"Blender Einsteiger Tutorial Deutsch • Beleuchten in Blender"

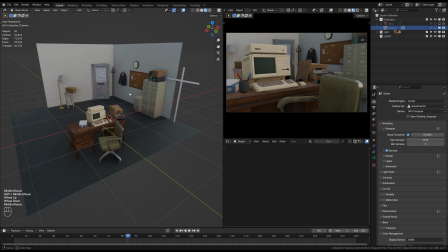(16:12)
Und zwar haben wir hier eine kleine Szene, die ich gebaut habe und die wollen wir jetzt ausleuchten.
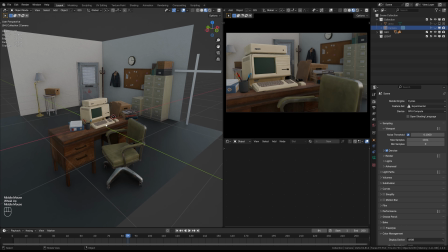(16:19)
Man sieht, das ist so ein bisschen retro-mäßig hier alles mit einem alten Computer und einem alten Schreibtisch und so weiter.
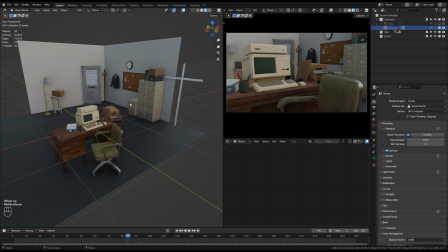(16:25)
Und das Erste, was man halt beim Ausleuchten machen sollte, neben dem handwerklichen, also dem Überlegen, was für Lichter benutze ich denn jetzt erstmal, man sollte sich überlegen, wie soll die Szene überhaupt aussehen? Was soll die Szene aussagen? Und in meinem Fall möchte ich, dass das hier jetzt so ein bisschen so eine Sache ist,
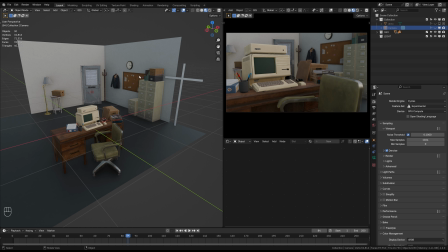(16:42)
wie so ein altes Polizeirevier mitten in der Nacht und der Detective sitzt hier noch und arbeitet an irgendwas Wichtigem und das Mondlicht scheint hier rein und vielleicht noch so ein bisschen eine Neon-Reklame erleuchtet auch noch
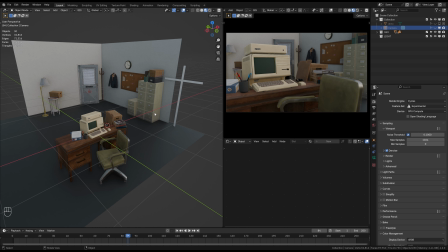(16:56)
so ein bisschen den Raum. Also so ein bisschen eine stimmungsvolle Szene möchte ich hier aufbauen. Und das ist so ein bisschen das Erste, was ich euch auch empfehlen würde. Macht euch klar, was wollt ihr mit dieser Szene aussagen. Das macht die Entscheidungen, welches Licht man wie benutzt, deutlich einfacher.
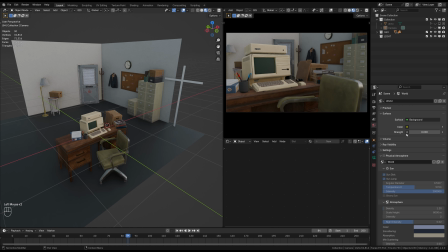(17:14)
In dieser Szene ist es jetzt so, wenn ich hier mal auf World gehe, Dann könnt ihr sehen, die Welthelligkeit ist auf 0.
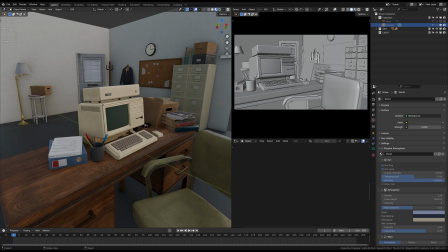(17:22)
Das heißt, wenn ich hier oben dann jetzt in den Rendered Mode gehe,
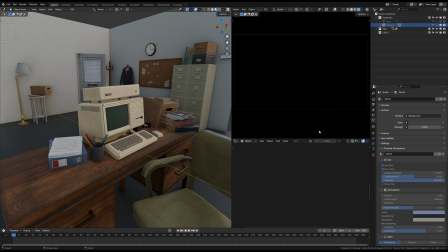(17:26)
dann sehen wir, es ist komplett schwarz, weil wir aktuell noch keinerlei Lichter in der Szene hier haben.
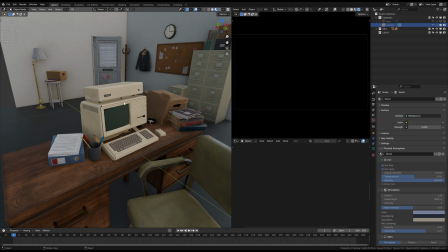(17:32)
Ich möchte jetzt anfangen damit mit dem ersten Licht. Und zwar möchte ich, dass hier der Monitor an ist. Und bei diesem Modell, was ich hier benutze, ist es so, dass hier eine Textur, dass ich eine Textur dafür habe, eine Farbtextur.
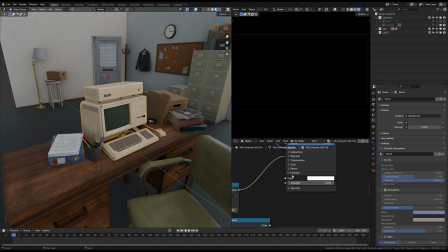(17:47)
Und wie ihr seht, kann ich hier bei diesem Emission Shader oder bei diesem Emission Slot auch einfach eine Textur oder eine Farbe einstecken.
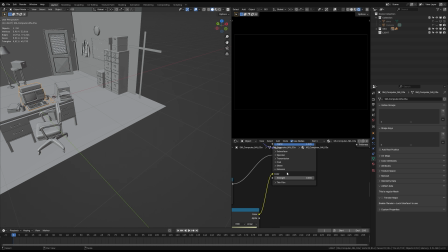(17:54)
Und genau das mache ich jetzt hier einfach mal. Und wenn ich die Farbe dann hier eingesteckt habe, dann ändere ich noch die Emission Stärke. Sagen wir mal auf 3. Und wir sehen, jetzt haben wir hier das erste Licht in unserer Szene. Der Monitor leuchtet jetzt mit einem Bild darauf und ich glaube, ich würde das sogar noch ein bisschen heller machen,
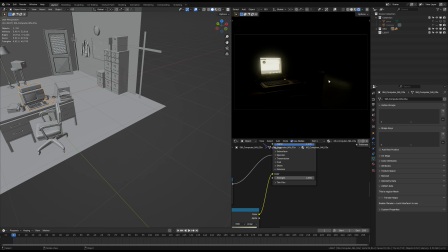(18:12)
dass wir hier so ein kleines bisschen Licht auch auf dem Sessel hier haben. Und mal schauen wir mal, das ist vielleicht ein bisschen zu hell. Wir machen das jetzt mal zurück auf 4 und lassen es jetzt einfach erst mal so.
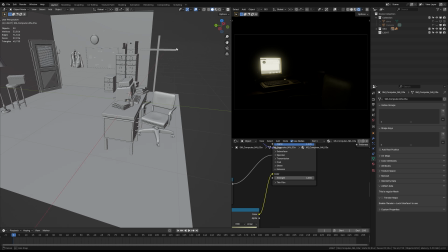(18:29)
Und jetzt möchte ich, dass hier durch dieses Fenster quasi Mondlicht reinfällt.
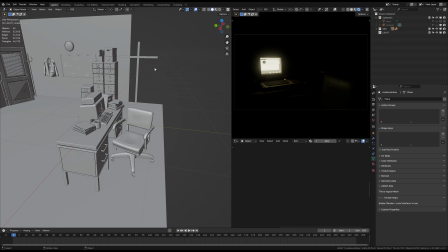(18:34)
Ihr fragt euch jetzt vielleicht, welches Fenster? Also hier, ich habe jetzt hier einfach mal nur dieses Fensterkreuz quasi angelegt,
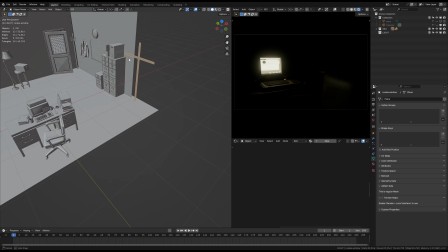(18:42)
weil ich wusste, dass das Fenster hier außerhalb der Szene ist und wir müssen natürlich kein Fenster bauen,
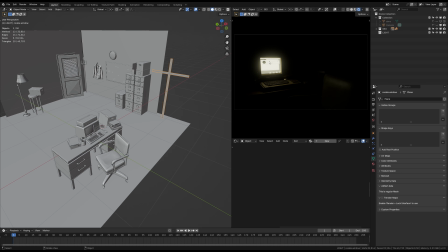(18:48)
wenn wir das in unserer Szene hier überhaupt nicht sehen.
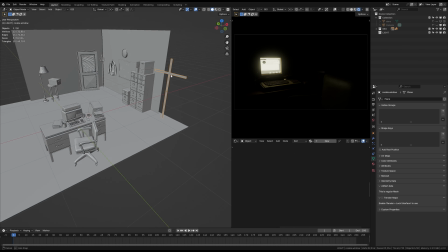(18:52)
Dementsprechend habe ich jetzt nur dieses Fensterkreuz und das habe ich extra dafür angelegt, dass das auch Schatten in die Szene wirft,
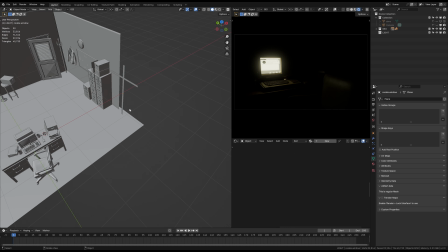(18:59)
weil ich möchte jetzt, dass wie gesagt von außen hier so ein Mondlicht einfällt und dafür benutzen wir eine unendliche Lichtquelle,
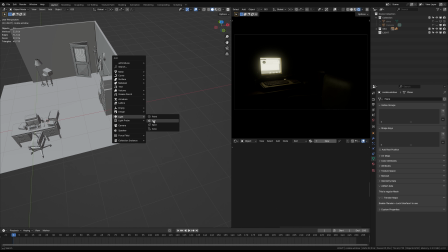(19:07)
weil der Mond ist ja genau wie die Sonne sehr weit weg und wir benutzen darum eine Sonnenlichtquelle.
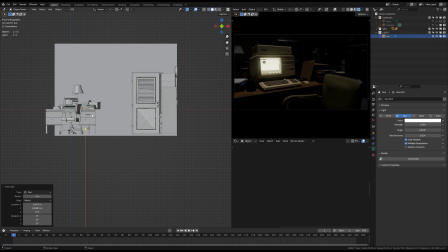(19:13)
ich jetzt einfach mit der 1 auf dem numpad die frontansicht ihr könnt das hier oben über dieses gizmo auch einfach über die taste y machen dann rotiere ich das mit der taste r und ich schiebe das hier nach außen einfach nur dass ich es
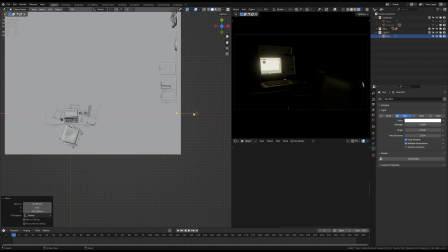(19:28)
besser sehen kann und dann rotiere ich das ganze
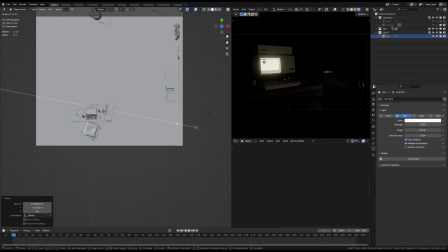(19:33)
ein wenig zwar erstmal so ein bisschen nach links rechts und da sehen wir schon dass wir hier so ein bisschen licht auf die front von dem rechner bekommen und hier können wir auch sehen wenn wir rechts oben hier im rendered view schauen dass so ein schatten über diesen rechner geht und das ist
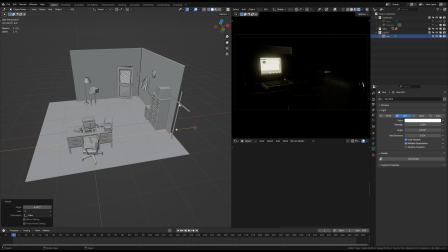(19:52)
hier dieses fenster kreuz was darüber geht
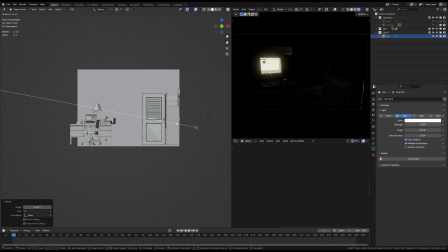(19:57)
geht noch mal in die frontansicht und jetzt schaue ich einfach wie ich dieses dieses sonnenlicht oder dieses in unserem fall das mondlicht so rotiere dass es
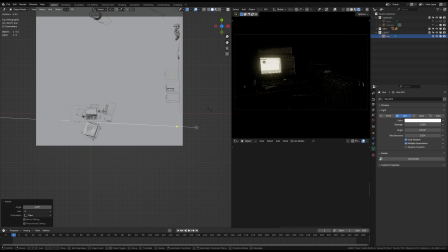(20:08)
einen spannenden Schatten hier irgendwie wirft, um diese ganze Fläche hier noch ein bisschen aufzubrechen.